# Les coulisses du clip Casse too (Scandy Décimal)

Salut à tous, moi c'est Scandi Decimal, artiste à plusieurs casquettes. Aujourd'hui nous allons parler du clip Casto, sorti en août dernier. Comment est-ce qu'il a été réalisé?
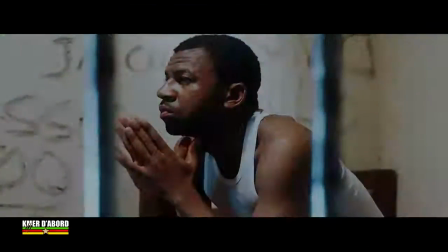0:20 La réponse est juste derrière.
Casto, casto, passe au casto.
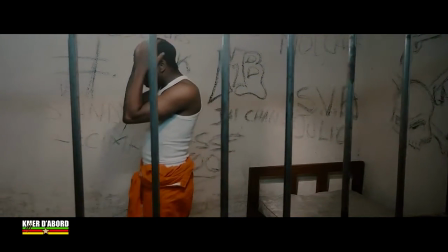0:25 Mets les mains à l'air et laisse tomber ton casco. Je fracasse tout et tabasse tout. Break, freaky, check, on passe en mode casco.
Il faut tout d'abord savoir que le clip a été réalisé sur trois sites, à savoir la chambre qui a fait office de cellule, la villa et la boîte de nuit.
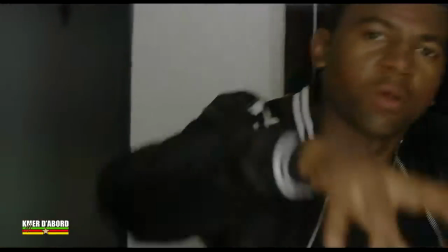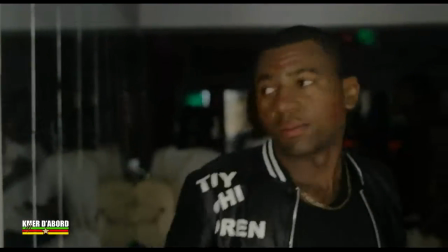0:50 Ouais, les bisous partout.
La chambre dans laquelle nous avons tourné est une pièce de 9 mètres carrés. Pièce d'ailleurs où nous avons eu à tourner une scène du film Zoo.
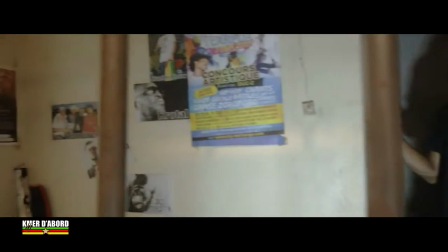1:02 Vous allez remarquer que sur les murs sont restés encore certains décors du film. Et le lit, nous l'avons emprunté. Vous savez, généralement, pour les projets du genre, c'est toute la communauté qui se mobilise pour vous donner son coup de main.
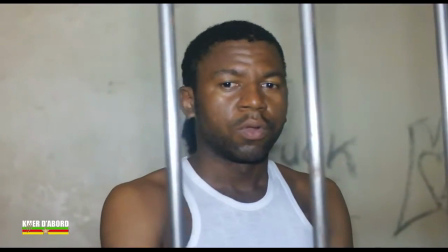1:15 Bienvenue sur le plateau du clip Casto. Là, nous sommes en train de tourner la scène de cellule.
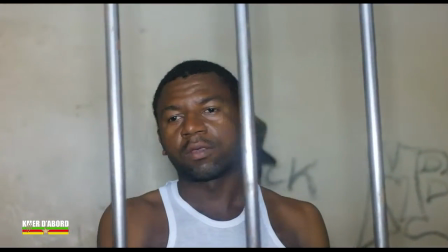1:21 C'est la première scène du clip. Bon, du moins, qui va être tourné. Là, ça va être
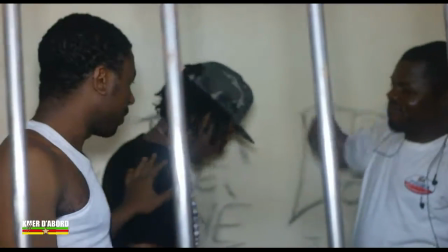1:31 Chabrol qui fait les graffitis.
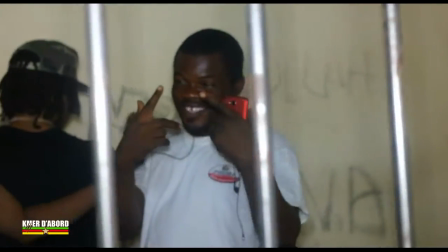1:37 Là, c'est Julien Lafleur. Très souvent, c'est lui qui gère le son. L'ingénieur, c'est mon assistant aussi.
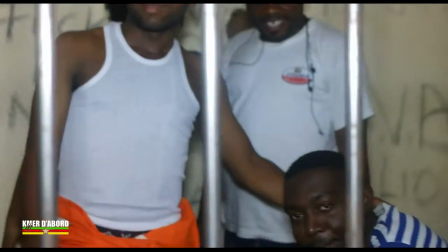1:43 Là, c'est JDR. On a fait beaucoup de choses.
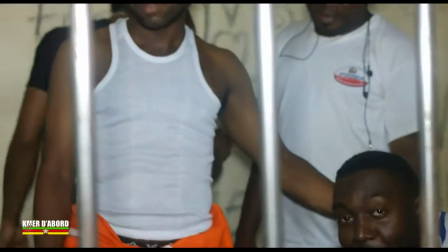1:48 On a fait depuis 2006, on a fait 10 ans qu'on bosse ensemble. JDR et moi. Et pour les barreaux de la cellule, je les ai fait fabriquer. Je les ai fait fabriquer par un grand pro du quartier.
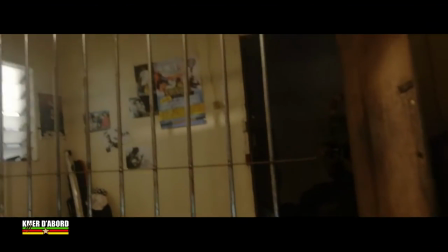1:59 Et je lui ai donné les mesures qu'il fallait et il m'a produit les barreaux de la prison.
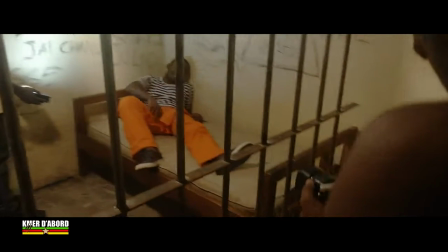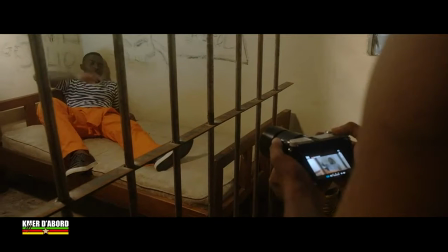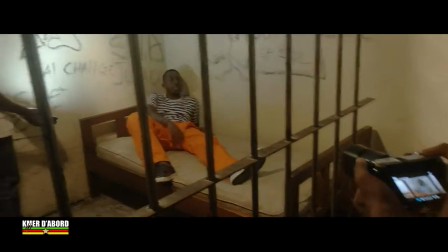Pour la scène du couloir de prison, nous avons eu à incruster l'image du couloir de prison. Nous l'avons incrusté. Et la prise, nous l'avons fait dans un couloir d'une mini-cité estudiantine. Nous l'avons shooté. Après, nous avons détouré notre image par rotoscopie. Et la difficulté que nous avons rencontrée dans cette scène, c'est celle à savoir le contre-jour.
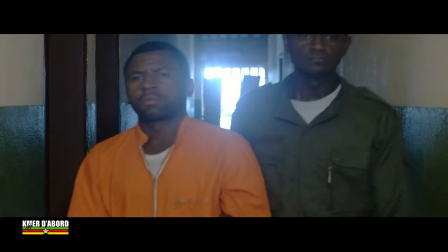2:46 Si vous remarquez bien sur cette image, il y a un semblant de contre-jour. Donc ça a été la difficulté que nous avons rencontrée lors du shooting. Et maintenant, pour compenser cette image-là, pour compenser ce contre-jour,
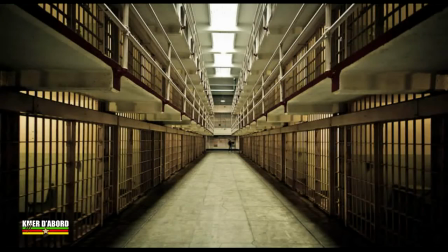2:56 nous avons eu à créer dans le couloir de la prison incrustée une lumière de fond.
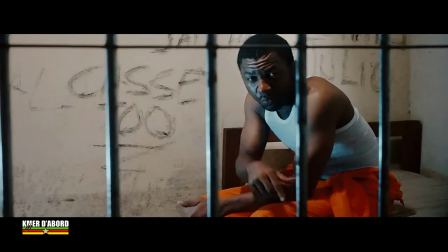3:02 Mon idole, c'est le méchant Zé Pequeño. Tout petit, j'ai voulu jouer au foot comme Ronaldinho ou me mettre au golf comme le fric et Tiger Woods.
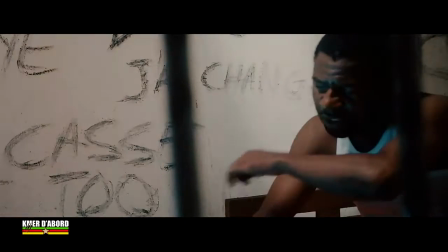3:11 Mais ça m'a pas réussi, j'ai décidé de verser le blood. Je m'invite à tous les manifs.
Pour l'intro de la scène de boîte de nuit, nous avons eu à colorer la lumière en post-production. La lumière était jaune. Et pour faire plus boîte de nuit, nous avons choisi de la colorer en rouge parce que ça faisait vraiment boîte de nuit.
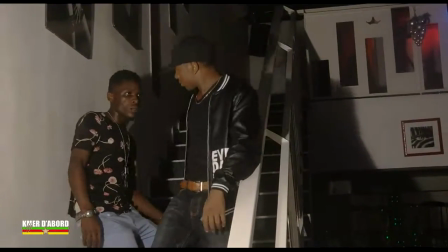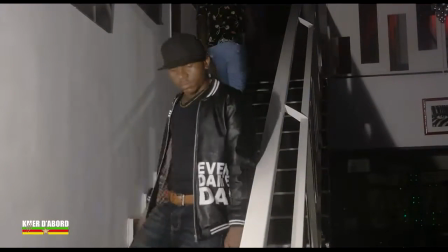3:34 Super. Conard, let's go. Super.
Pour la scène où je jette le verre sur l'individu se trémoussant sur la piste de danse, nous l'avons fait en deux prises et nous avons ensuite raccordé par une transition de flou directionnel
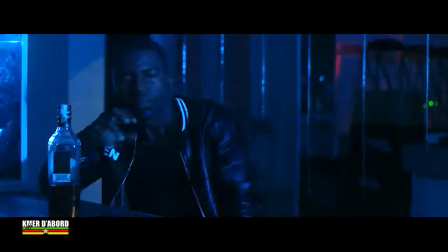3:58 pour donner l'impression que la caméra se déplace de la prise A à la prise B. C'est vrai que la caméra
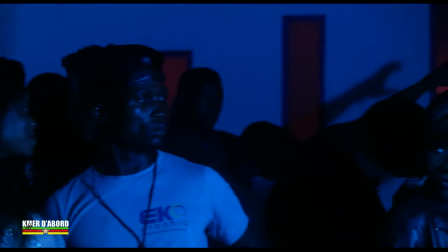4:04 se déplace, mais nous avons ajouté un flou directionnel pour créer une transition.
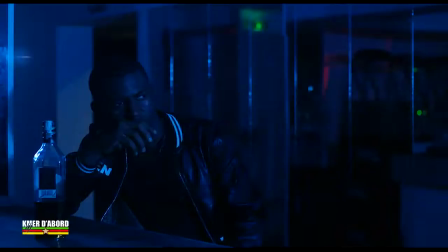4:09 Parce qu'au-delà, au bout de la prise 1, nous avons une zone d'ombre.